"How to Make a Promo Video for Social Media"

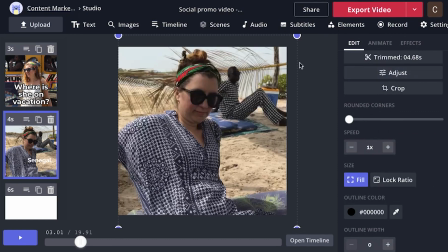238s
So I'm going to go through a few basic important steps for editing,
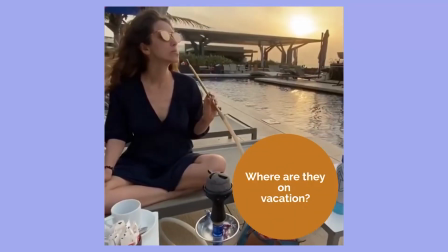243s
and then I'm going to make the piece on my own, and then I'll show you the final product and give you a little tour of what I did and why.
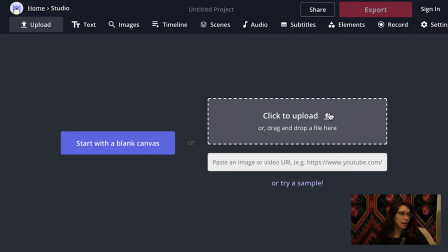252s
Open the link below and you will be taken here. So we'll just go with start with blank canvas.
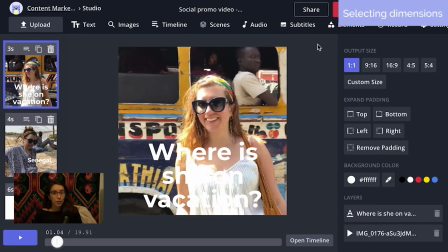258s
I knew that this video was going to be for Facebook and Instagram. So I made it one by one. You can see right here. One by one.
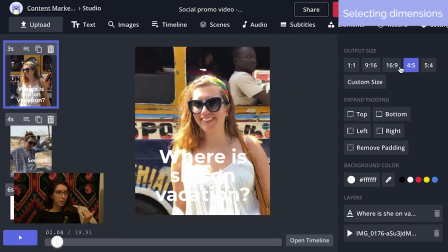269s
You can change these throughout the video. If you duplicate the process, you don't have to like redo all your work.
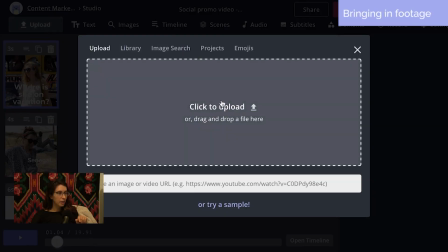274s
And then I clicked here where it says upload and uploaded a bunch of my footage.
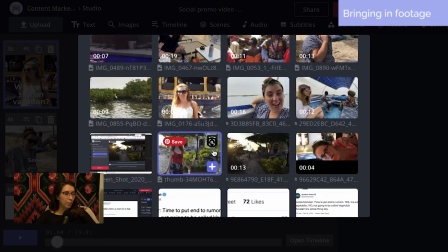280s
You'll also know that you'll have a library here with all the clips that you've already pulled in, which can be super helpful.
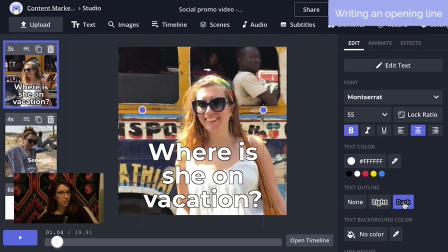287s
Where is she on vacation? It's trying to hook somebody in. It's colorful. I see somebody that I can kind of relate to.
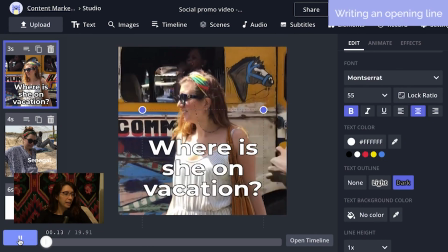296s
Curious, that's kind of what that hook is for. So that plays for about 3 seconds.
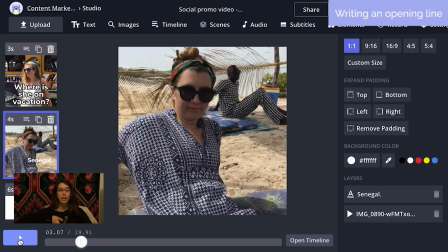304s
And that's usually the mark. That's like where I end my first text slide. It's about 3 seconds. And then goes to here. We have our second one. We have more footage of the same girl. Then we see it's Senegal. Now, let me show you a few things that I did here with this footage.
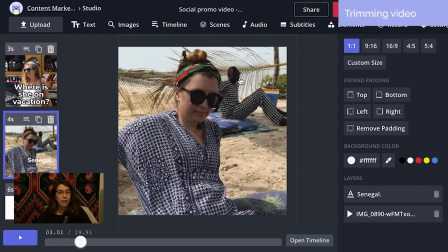323s
The actual clip was about 11 seconds long, and it's a really slow pan, which is lovely, but it also felt a little bit long for me. So if you click on your footage and then go here where it says trimmed, click.
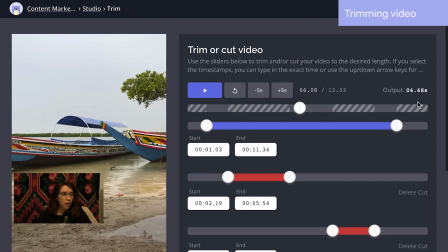339s
We have this trimming tool. This gray bar here is the overall play bar. And then this sort of purple section is the chunk of your full video that you are keeping.
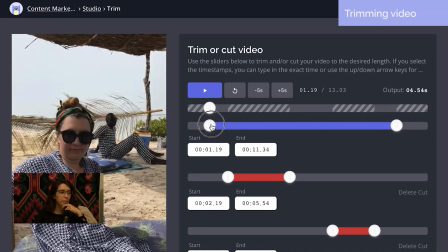353s
So this will like trim the heads and tails of your video basically.
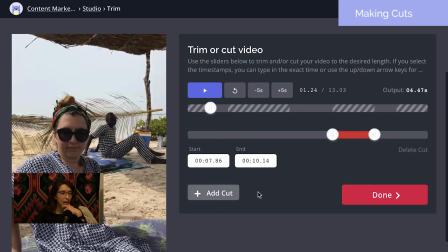358s
And then you can click add cut, and that will create these little
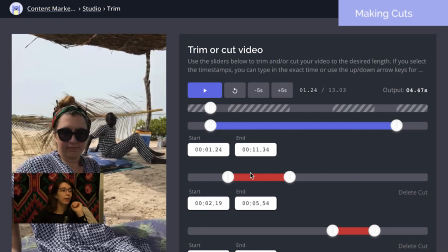363s
red sections that you're planning on cutting out. They're all kind of parallel timelines.
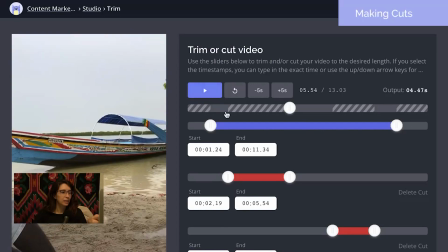370s
So you can see the video plays for a few seconds, and then this red area is removed from up here, and then we have a little bit more where we play, and then this red area again is removed.
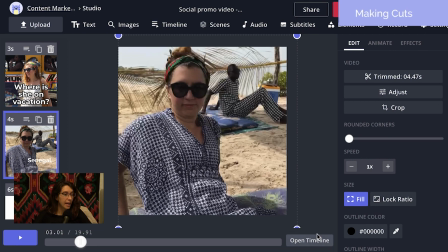386s
Sorry, just trimmed it up a little bit. And then you can add, I added text.
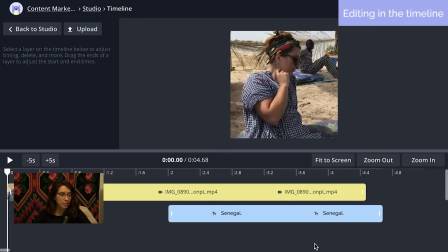393s
You can click here for to add text. And then I went into the timeline, and you can see this is the video.
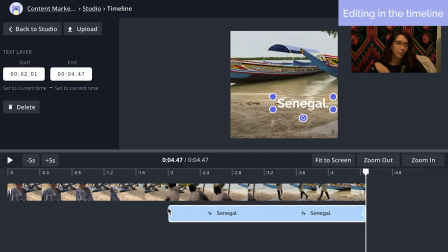400s
I scooted the text down so it doesn't start at the beginning of the clip. It kind of appears a few seconds in.
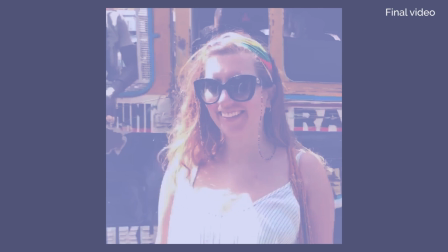408s
Okay, now you know how to bring in your footage, how to add text, and some basic editing tips. Now I'm going to show you the final product, and then afterward I'm going to play it again, but much slower, and show you everything I did.
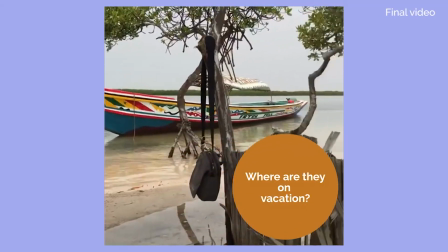424s Wow. Okay.
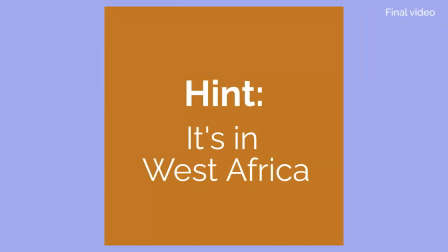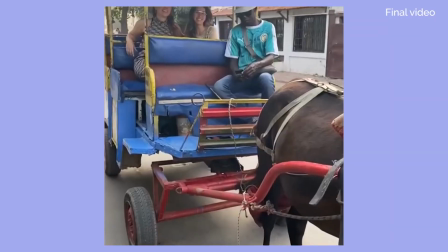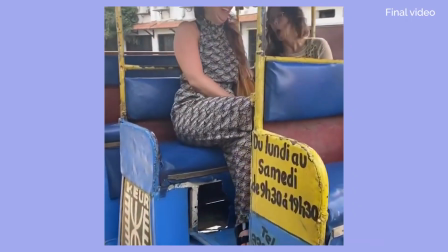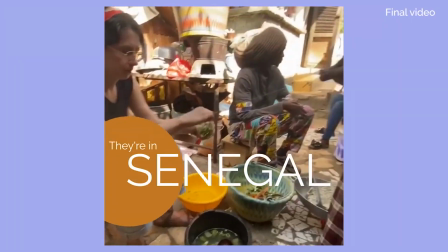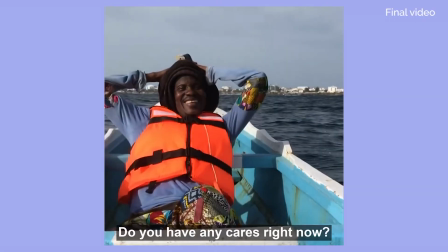451s Do you have any cares right now?
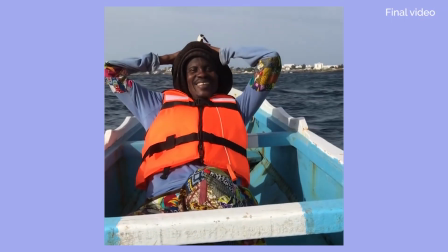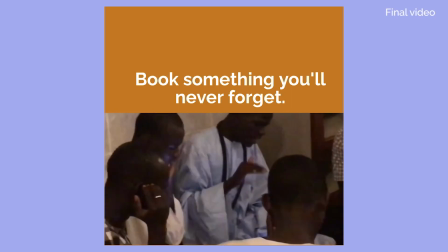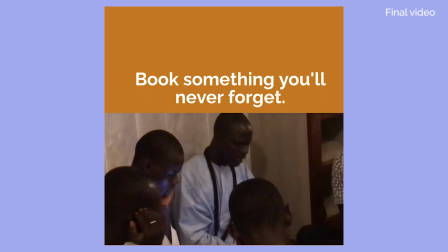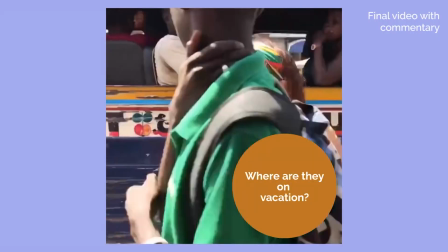469s
Now here's what I did and why. Cute opening shot. I used the color picker to pick an orange off of the bus.
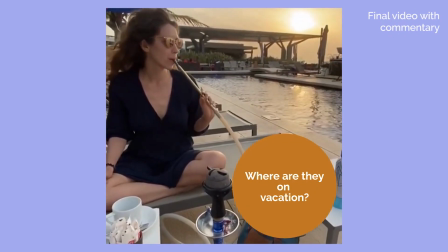475s
Two different women looking like they're having fun. A variety of scenery. Some fancy, some a little rustic.
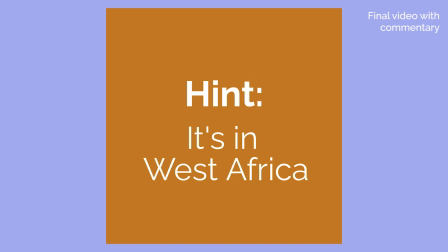483s
A hint, because I don't want to give away exactly their location.